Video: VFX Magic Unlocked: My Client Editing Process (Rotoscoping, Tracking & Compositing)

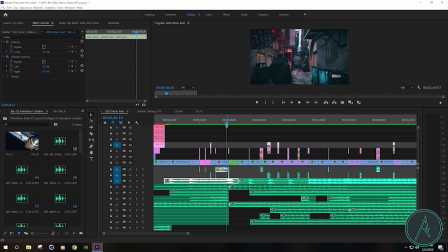And then we have a very crazy transition that goes into a very soft, smooth shot, which, you know, matches with that particular part of the song.
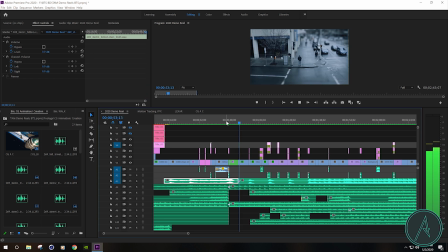So it's nice because then it gives me a chance to actually show a couple pieces that don't really necessarily need crazy action for this.
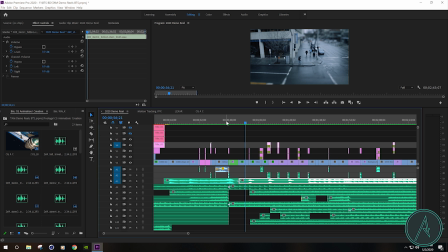So because they take a little bit longer to show, so it's nicer to have that moment of breath that we can be like, okay, just take a look at this, isn't this cool? And then of course we're able to start building that momentum again, building up the suspense in the story.
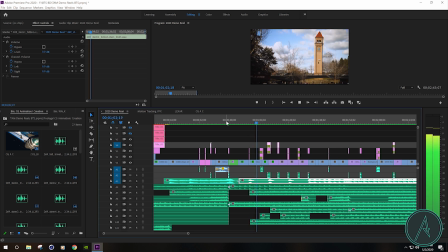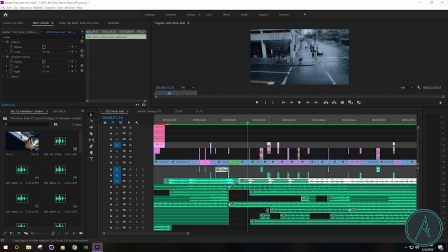Now, notice the score here. What do we got going on? Okay, so we got different pieces that I decided to bring in. So let's take a look at this layer.
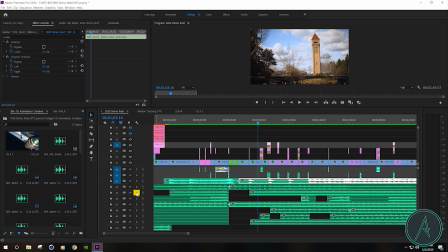It's almost got like that Batman feel to it, you know? So we got the strings and we got the little clicky-clacky going on. So that just kind of helps to add to the suspense. So if we actually just turn that off, you can actually see the huge difference that it makes without it there.
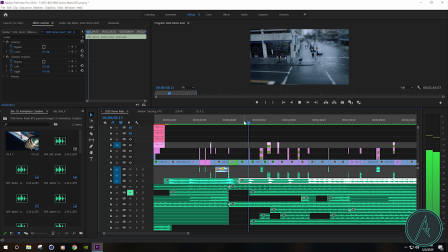Yeah, so that just that just doesn't work for me. There's no suspense.
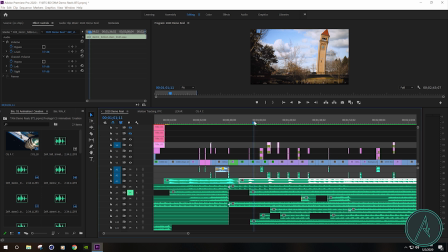I mean, that's dead. Yeah, so we'll just turn that back on. Yeah, so much better. I mean, already, we're taking that small piece, that little moment of breath, and we're starting to slowly build back that momentum.
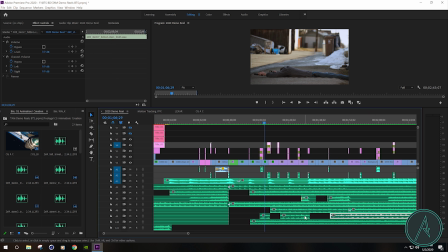Now down here, I actually have a whole bunch of voice. So listen to that real quick.
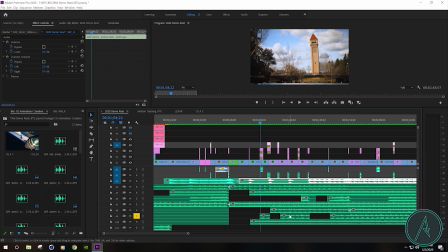And it's cool, but I don't really like it throughout the entire sequence. I mean, it started from over here, and it, you know, of course, goes all the way over there. So I kind of split it up into pieces where I actually wanted it and where I needed it.
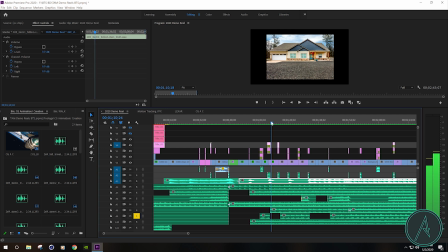So I chose to have this one here, because watch this. I think that's a really nice element to have right there, because it kind of is a nice
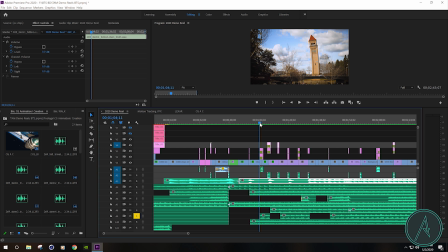transition from the clock tower to this guy blowing himself back up with air,
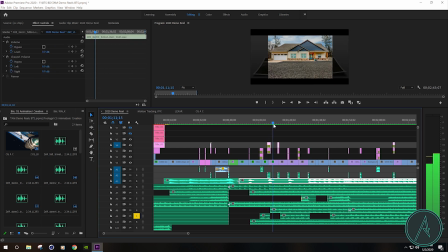and then we transition again into the homes.
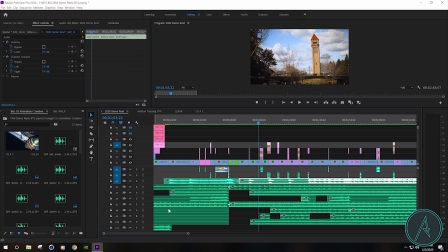So combining all those different shots with these sounds, I think it makes the difference. So let's just watch it without that.
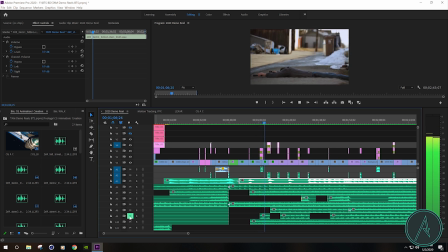I can already tell you right now, it makes a huge difference. It doesn't look right. It doesn't sound right. So we'll just go ahead and turn that back on. And here it is with it on.
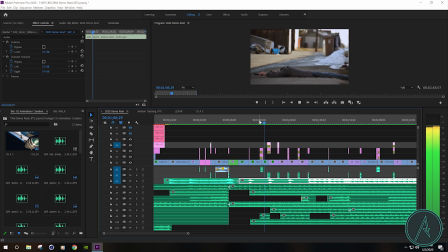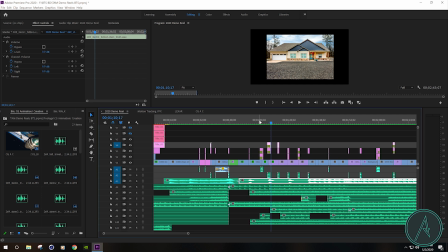It just helps to really carry this forward. It doesn't make it feel quite as long. There's always something happening, whether it's visual or whether it's with the sound.
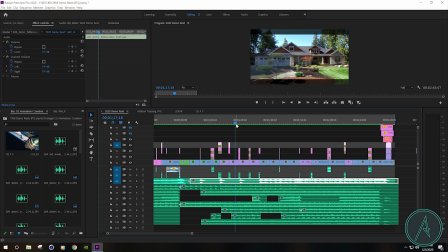You know, going back over this, one thing that I could have done to maybe make this a little bit more dynamic is if we added some movement. So basically what that would be is, you know, say for instance, I click this house and we'll just come over here to scale
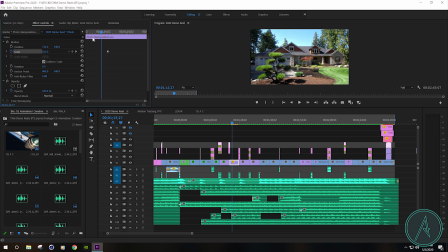and we'll click on the keyframe here and we'll just kind of zoom in a little bit. Okay.
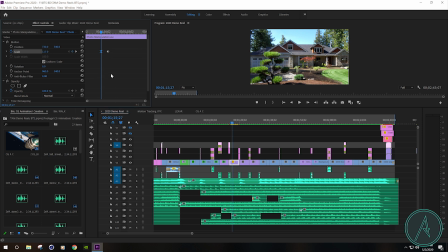And we'll just ease out of that keyframe and we'll ease back into this one. And we'll just put those end to end.
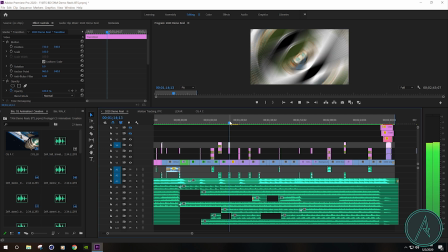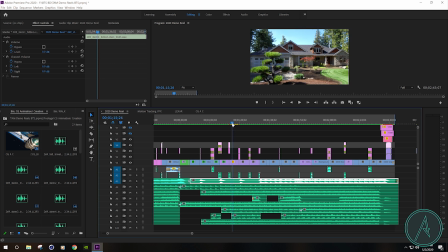You know, see that would definitely add a little bit more interest to it, because keeping movement is going to be important overall. Honestly, I think it looks nice, but the other way totally works as well. Personal preference, I would probably have a little bit of that movement,
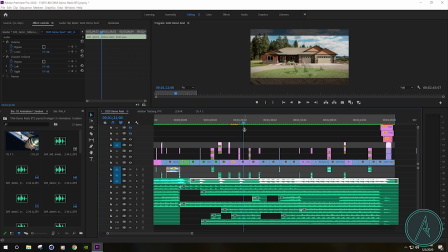but I think for what they needed and what they were going for, just having that still shot so that way that when they show this demo reel to somebody, they can actually focus on the effect instead of,
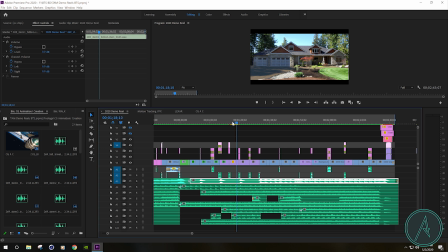you know, having that extra movement in there. So for them, I just left it still.
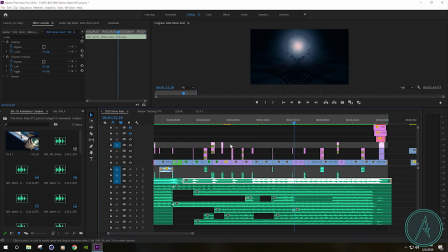Now, another big thing is the transitions. They really help to push the story forward on this one instead of leaving it stagnant. So, for instance,
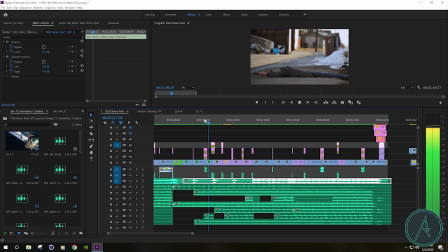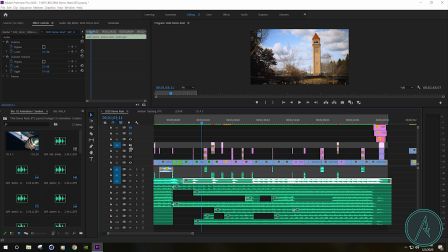all right, so then let's go ahead and just turn off those layers and let's just watch it without.
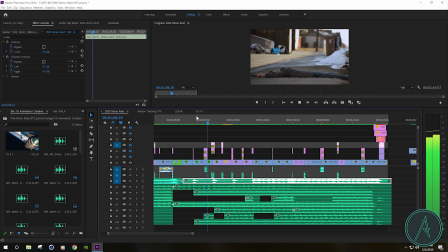Yeah, I mean, already those two different transitions that we took out, it makes a huge difference as far as giving direction to the shots and actually leading with the story.
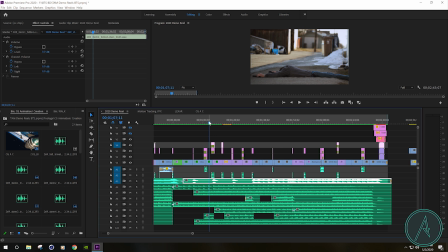It just makes it much more interesting to look at and helps to propel the overall story.
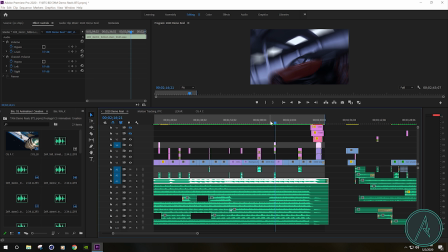Now, one thing I did with these two car shots is I kind of wanted to have them together, but I wasn't sure how I was going to do it.
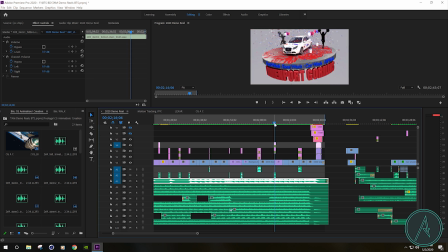So I left them for the end of the edit.
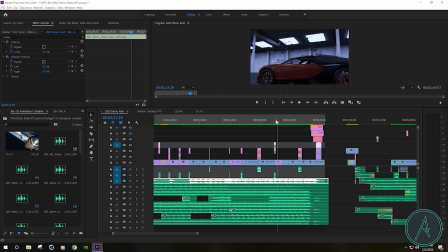Which I think it worked out great, because having those harder hitting symbols, I think it works great for the glass here. Because if you watch it, it's not really a glass element, but I think it works for this.
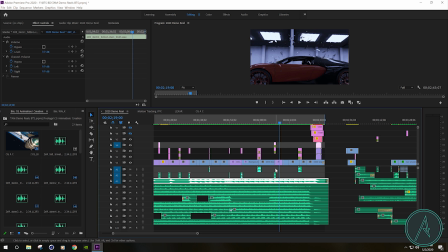I did try putting in a glass element, but it was going to be one of two ways. Either I was going to have to put it in and turn down the music so you could hear it, or just really bump up the glass element, which it wasn't working.
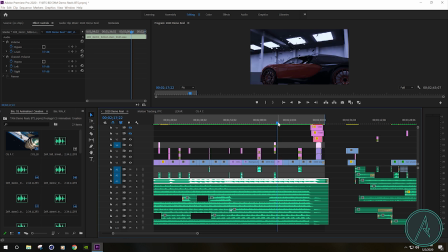It didn't sound good. So I just left it the way it was. Now the transition I put on here, having a little rock and then a spin,
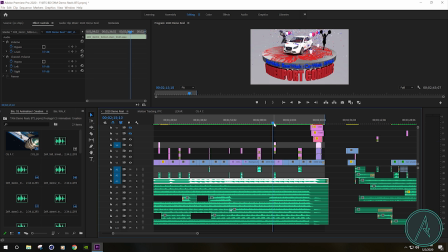and then it finishes off with a rock, I think that's a perfect transition for this.
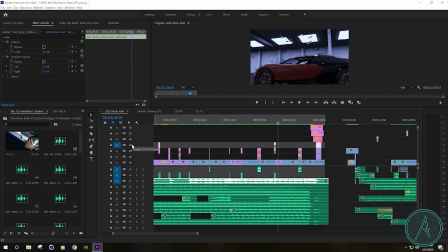If you go over here, we'll turn those off. Ugh. Yeah, no. Now, let me be clear.
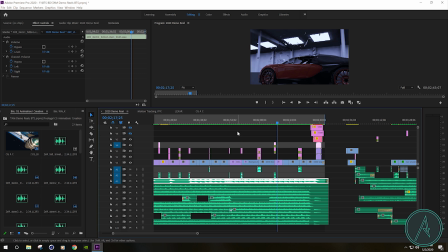Having a simple shot-to-shot edit that definitely has its place and that definitely works, but it's very specific. Same thing with these different transitions. So you'll notice, I mean, I don't have a cut in every different place, and I don't have a transition in every different place.
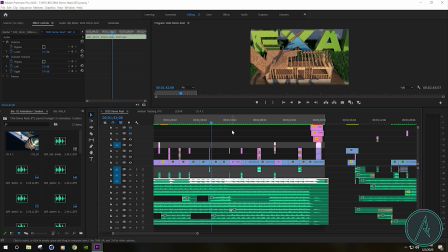I'm mixing everything up. And again, like I said previously, for these demo reels, if the shots are basically from the same project or the same theme,
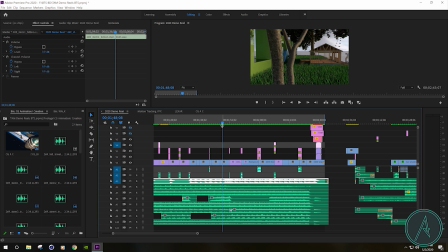I typically don't add a transition unless it really needs it, like if it's a picture where there's not a lot going on. Now, when it's transitioning from theme to theme or, you know, different project to project, then yes, then that's when you add in those different transitions to help carry it over.
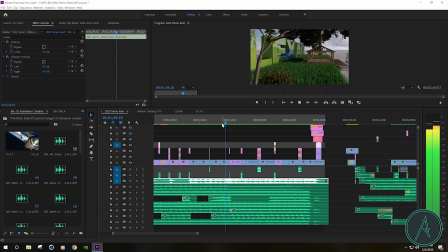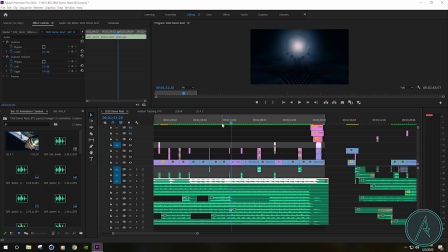It just makes it much more interesting to look at. It's telling you, hey, we're actually moving on. We're going into a completely different theme here.